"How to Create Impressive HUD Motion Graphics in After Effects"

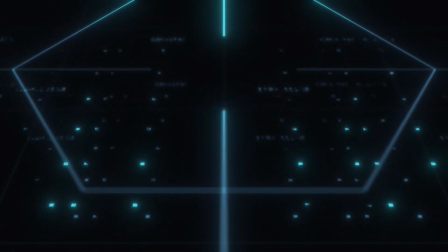In this video, I'll reveal my techniques for enhancing flat vector graphics,
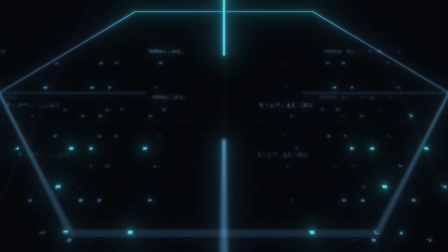specifically for HUD and UI design, by adding depth and dimension for a more engaging experience.
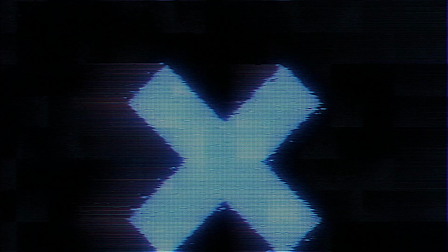Hi, my name is Cameron, and I'm the creator of Motion Science. Before we get started today, I want to invite you to join my complimentary workshop at motionscience.tv/workshop, where I unveil my personal techniques and hidden gems that I use in my daily workflows. This is a free workshop and takes about 30 minutes. Don't miss out on your chance to level up your skills, and make sure to visit motionscience.tv/workshop after watching this video. You won't regret it. Now, to kickstart this project, I need high quality vector graphics.
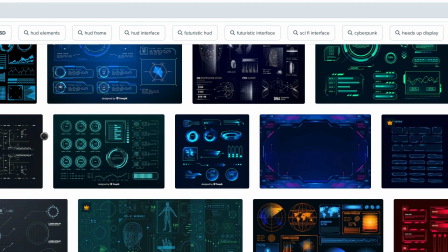Since I lack artistic skills, I prefer to use pre-existing graphics rather than creating them from scratch.
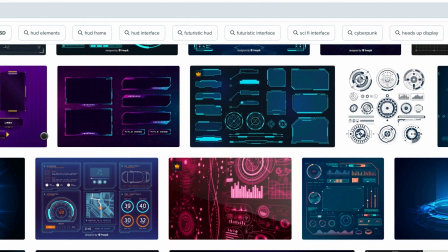I have a membership to Envato Elements as well as FreePick,
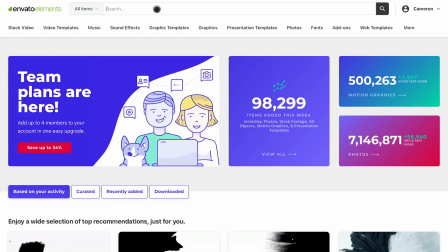which are great resources for finding simple and visually interesting HUD UI shapes and graphics.
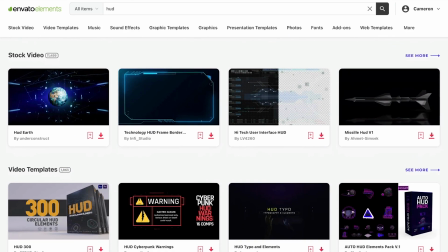While there are plenty of free options available on websites like FreePick and others, some of them require crediting the creator.
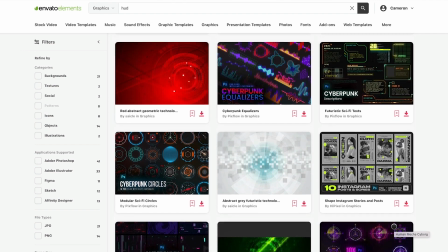However, I opt for paid membership sites like Envato Elements to save time and have access to a wide variety of assets quickly.
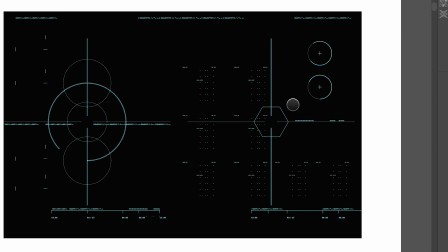This way, I can focus on finding the perfect elements for my projects rather than wasting time searching for free assets.
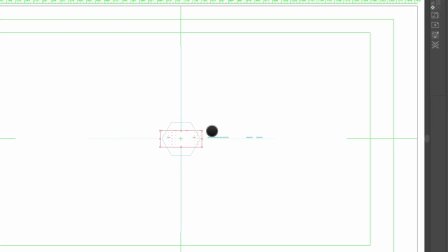Once I have selected the vector graphics that I believe will work well, I import them into Illustrator and I organize them into layers.
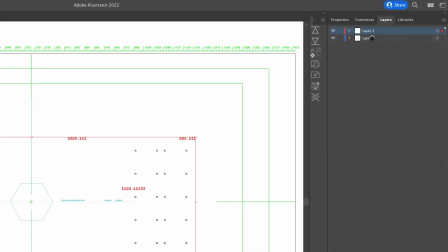This allows me to manipulate and adjust each element individually.
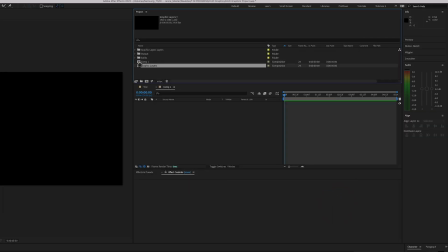I then bring the layers into After Effects and convert them into 3D layers.
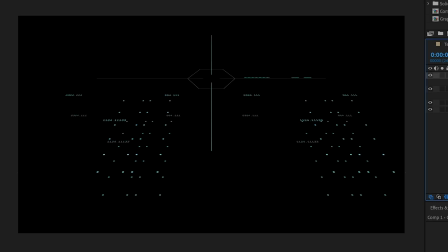This allows me to add depth and dimension to the graphics. To ensure that the layers remain sharp and clear, even at larger scales, I enable the option to continually rasterize the layers.
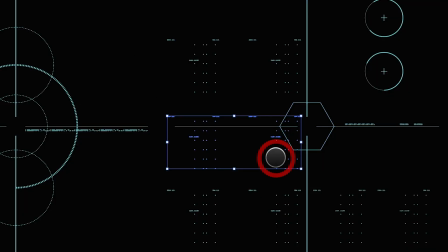This maintains the quality of the graphics even when they are scaled.
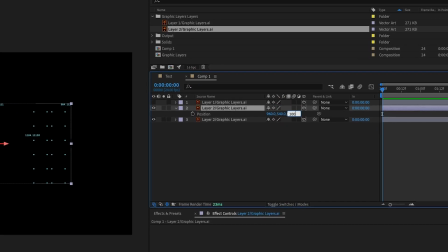In After Effects, I utilize the Z plane in 3D space to arrange and spread out the layers.
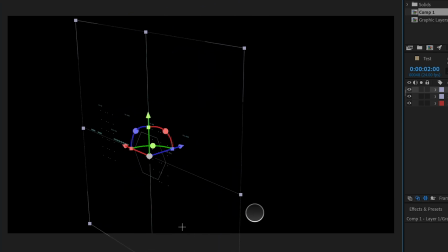This allows me to create a sense of depth and dimension within the composition. It also enables me to create a more dynamic and visually engaging
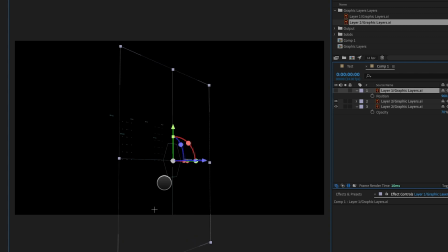design by adding movement and animation to the graphics in 3D space. By using these techniques, I can take flat vector graphics and turn them into interesting and dynamic visuals with depth.
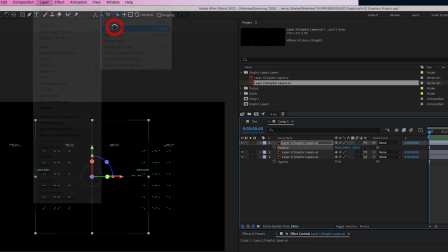After arranging and spreading out the layers in 3D space, I add a 3D camera to the composition.
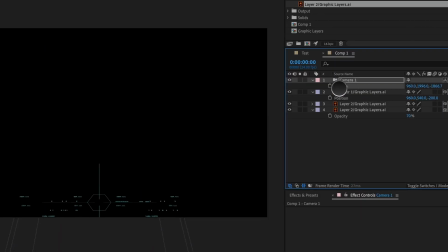This allows me to explore different angles and perspectives to find the most visually engaging viewpoint.
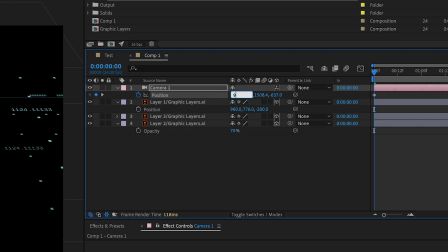Once I have identified an angle that I think will work well, I create a keyframe and begin experimenting with simple movements.
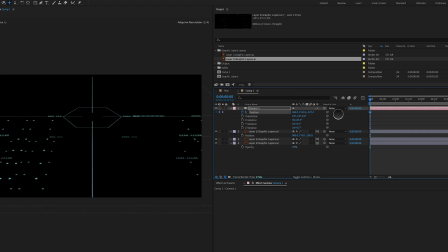If you are familiar with my work, you know that I prefer to use one-node cameras rather than a two-node camera.
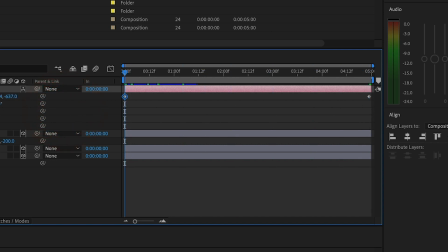This allows me to use fewer keyframes when animating my camera. Once I have established the camera motion, I enable depth of field for the camera.
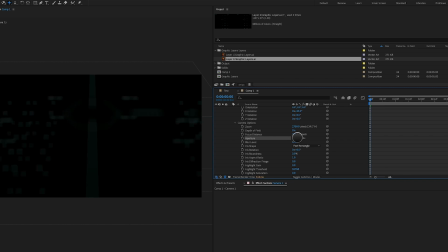This technique creates a more realistic and natural visual by blurring the background and foreground elements.
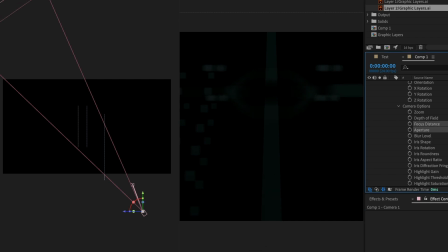I also increase the aperture of the camera. This increases the amount of depth of field and helps in creating a more immersive and engaging visual experience for the viewer. Overall, these techniques and tools enable me to take a static design and add a sense of movement and depth to make it more visually interesting and engaging.
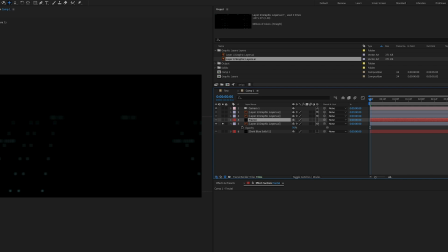Once I have established the camera motion and depth of field, I like to add an additional layer of visual interest by incorporating fractal noise.
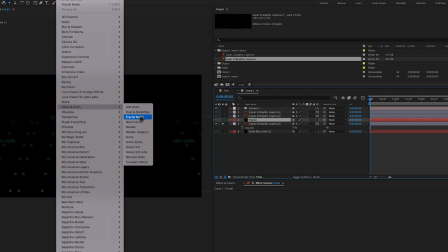I create another 3D solid layer and I apply fractal noise to it.
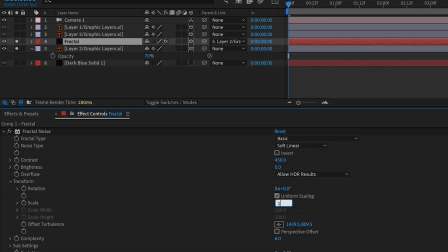I then adjust the brightness, contrast, and overall size of the fractals to achieve the desired effect.
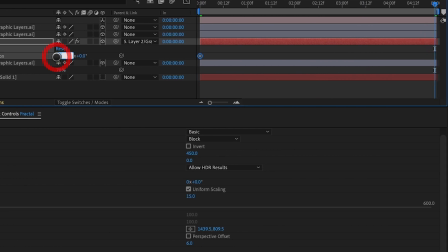To add movement to the fractals, I animate the evolution by creating a couple of keyframes and adjusting the parameters over time.
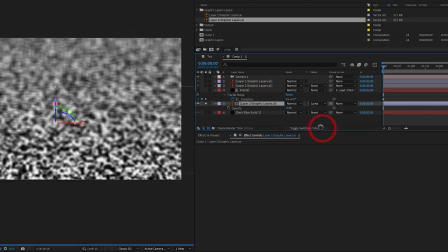To integrate the fractals into the scene, I set the animated fractal layer to be a luma mat for the vector layer beneath it.